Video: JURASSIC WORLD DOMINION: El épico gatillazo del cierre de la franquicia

Para evitar que me salte el copyright, os pondré solo trocitos y capturas e iré comentando. Comenzamos con la voz de John Hammond, creador del parque original, acompañada de imágenes de dinosaurios en libertad sueltos por el mundo.
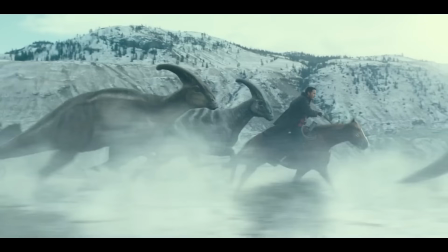Dice John Hammond.
Quería mostrar algo que no fuera una ilusión. Algo que fuera real.
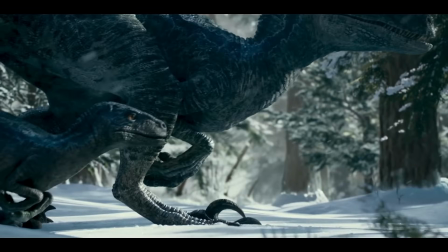Algo que pudiera ver y tocar.
La creación es un acto de pura voluntad La vida se abrirá camino Obviamente, esas palabras acompañadas de esas imágenes no nos sugieren por ahora nada de langostas o clones humanos Son las palabras de Hammond refiriéndose a los dinosaurios ilustradas con imágenes de dinosaurios Y atención,
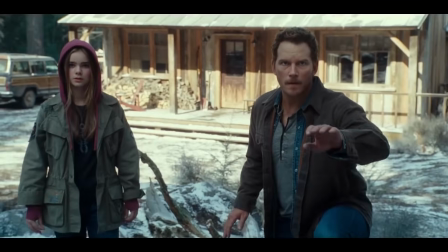ahora, Claire dice No podemos retenerla aquí para siempre Frase que se apuntala mostrándonos un plano de Blue Claro que, una vez vista la película,
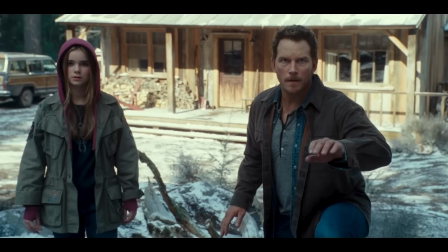sabemos que Claire se refiere a Maisie Pero el espectador que aún no la ha visto Solo puede suponer que se trata de Blue Owen responde a continuación
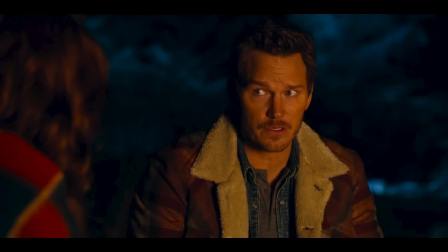Si la encuentran No la veremos más Nuestro deber es protegerla Y pum, primer plano de Beta La hija de Blue Sí,
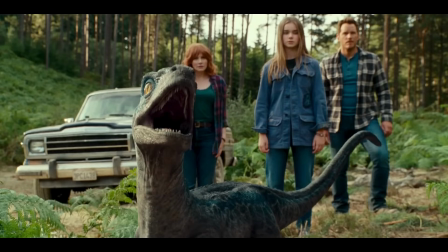Maisie sigue estando en el plano Pero ahí detrás, el espectador potencial Sigue entendiendo que esto va de dinosaurios No dejéis de notar las cero referencias A clones y langostas A continuación, una voz femenina Que no caigo muy bien quién es, dice Los humanos y dinosaurios no pueden coexistir, hemos provocado un desastre ecológico.
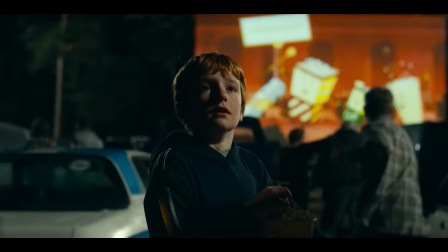Esto se ilustra con un T-Rex en un autocine, escena que jamás entró en la película, y un Mosasaurus atacando un barco pesquero.
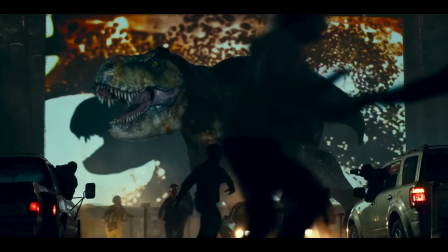Esta conjunción de locución e imágenes sugiere fuertemente que la complicada convivencia de humanos y dinosaurios es el tema central de la película.
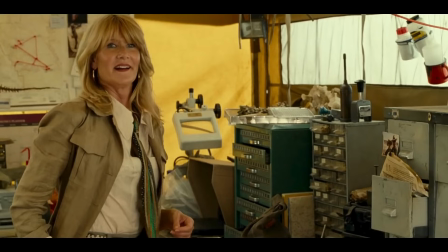Seguidamente, este pequeño intercambio entre Alan y Ellie es quizá lo más honesto de todo el tráiler. Sam Nail y Laura Dern estarán en la película Ahora aparece un rótulo Seguido de imágenes de dinosaurios
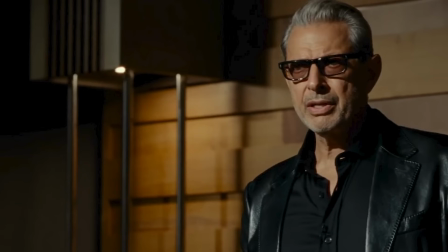Escuchamos la voz de Ian Malcolm Vamos de cabeza hacia la extinción de nuestra especie No solo no dominamos la naturaleza,
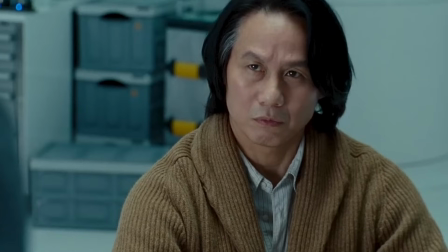sino que dependemos de ella Vemos que Malcolm saldrá en la peli, así como Henry Boo Y unas imágenes de una secuencia de acción con dinosaurios en una ciudad mediterránea Nada de langostas, nada de clones Pero sí dinosaurios sueltos por el mundo Hasta en las ciudades Esto es lo que se está vendiendo aquí
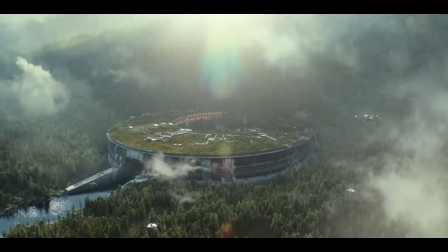Nuevo rótulo, vive el épico final Vemos unas instalaciones enormes En medio de las montañas A Alan Grant,
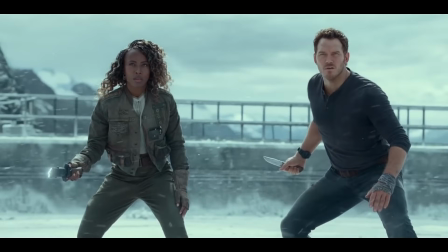a Owen Con una tipa que no sabemos quién es Pero sabemos qué hace ahí De la era Jurassic
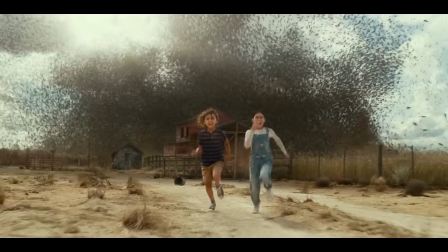Vemos a Ellie haciendo de las gafas Un plano de dos segundos de unos niños huyendo De un enjambre gigantesco de bichos sin identificar Luego Claire dice Vuelve,
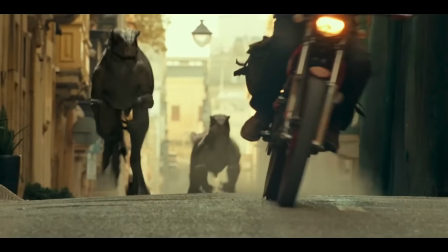y Owen le responde Siempre vuelvo Escena de acción con Owen corriendo el moto por una ciudad infestada de dinosaurios Fundido a negro Vemos a Owen y
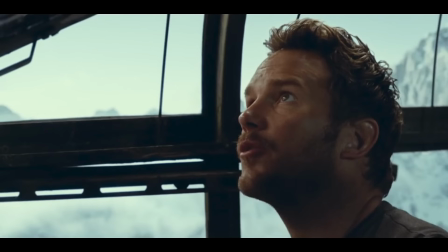Claire dentro de un avión pilotado por la nueva Owen dice Es un avión, ¿verdad? La nueva No exactamente Y pum,
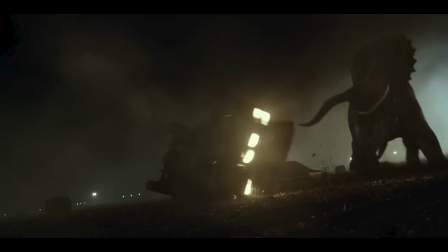ataque de Quetzalcoatlus Mola Seguido de más escenas de Triceratops atacando coches y demás Dinosaurios, dinosaurios, dinosaurios Nada sobre una trama de clones Nada que deje claro que esto se trata de Maisie Nada que explique que la peli va a deparar una plaga de langostas cretácicas que amenazan
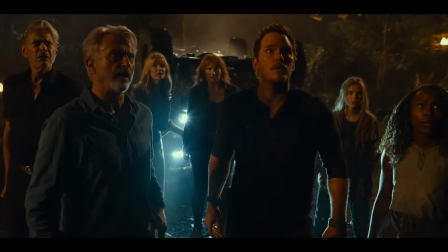el suministro de alimentos mundial, fundido a negro y abrimos a plano abigarrado con todos los personajes Legacy y la intrusa. Owen y Alan dicen el unísono, que nadie se mueva.
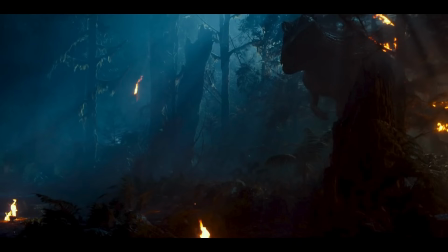Aparece el giganotosaurus y entonces Ian Malcolm dice lo de, es más grande, ¿por qué siempre tienen que ser más grandes? Frase que por cierto nunca entró en la película. Plano de pata del giganotosaurus y logo final con jingle épico. A ver, objetivamente, el tráiler, en función de lo que revela a través de las imágenes y la locución a través de lo establecido por las cinco películas anteriores, en base al eslogan de el épico final de la era Jurassic y en base al título de la propia película está anunciando una historia diferente que la que despliega después. El tráiler es el de una peli que trata de que después de los acontecimientos de The Fallen Kingdom, los dinosaurios se han extendido por el mundo y están suponiendo un problema para la humanidad.